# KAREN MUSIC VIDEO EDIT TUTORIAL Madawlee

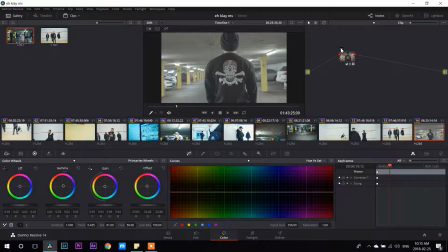4:11 It looks plain, it looks washed out, right? So once you've color graded and edited everything together, then it brings that footage back to life. Now the important thing is not to overly contrast your footage.
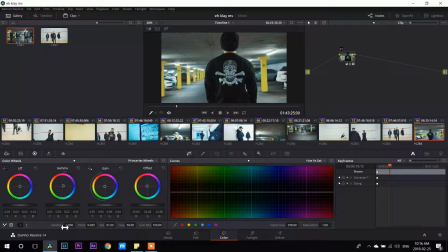4:30 See, whenever I use the contrast tool, I put it to about just a little bit, 0.3, 0.4. That's just enough to make it pop.
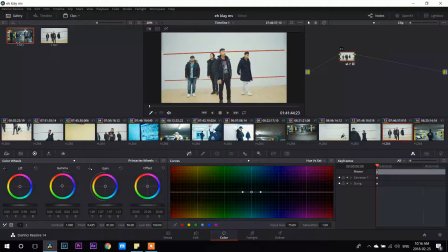4:49 So here's a shot
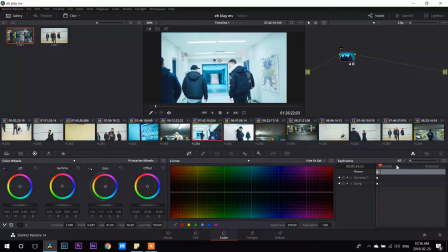4:55 here where I color graded them walking in the hallways.
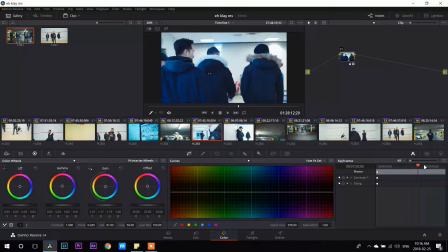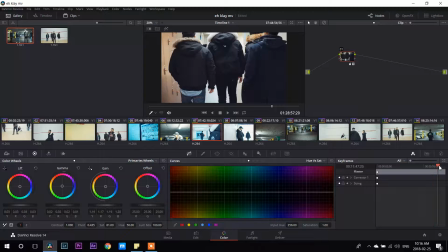5:10 Now the building has different types of lights that they use,
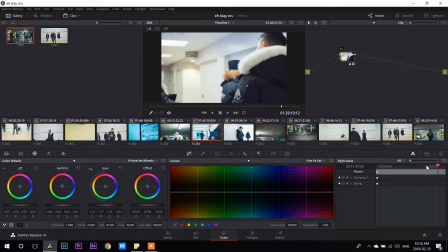5:14 so you'll see a difference in lighting changes, but you gotta adjust for those.
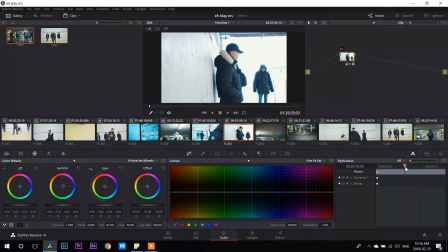5:20 Another great shot is like right here when they're walking under the bridge,
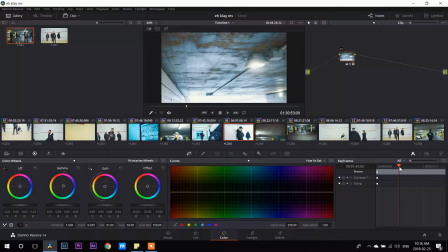5:25 because you can see the different color contrasts.
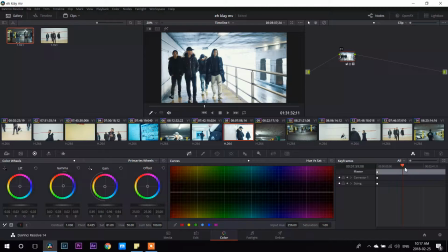5:31 Like their face is nice and like orangey, and then the background is like nice and blue.
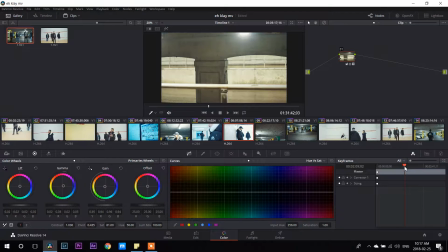5:38 So it has that cinematic look that it's really appealing to viewers.
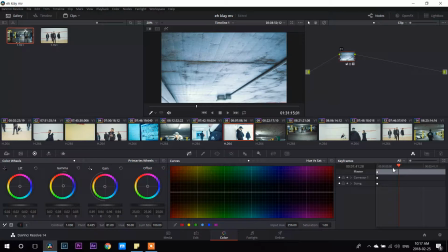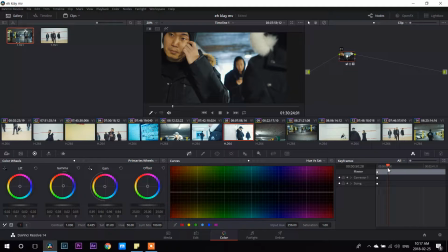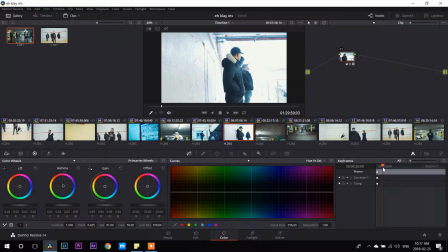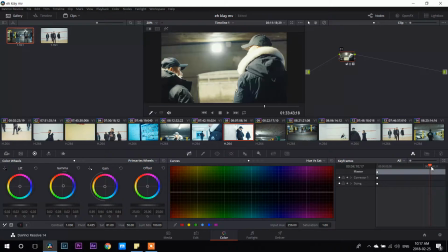Okay, so now that I've shown you guys
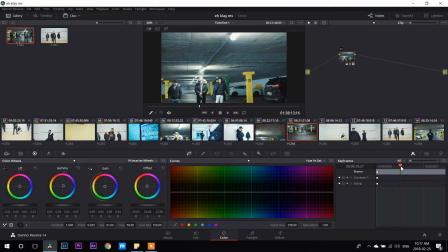6:10 the details of DaVinci Resolve, I'm going to show you guys how I cut everything together in Premiere Pro. I'm going to close this off.
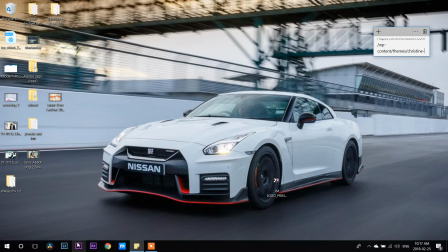6:23 I don't need to save it because I already did that. Now open up Premiere Pro.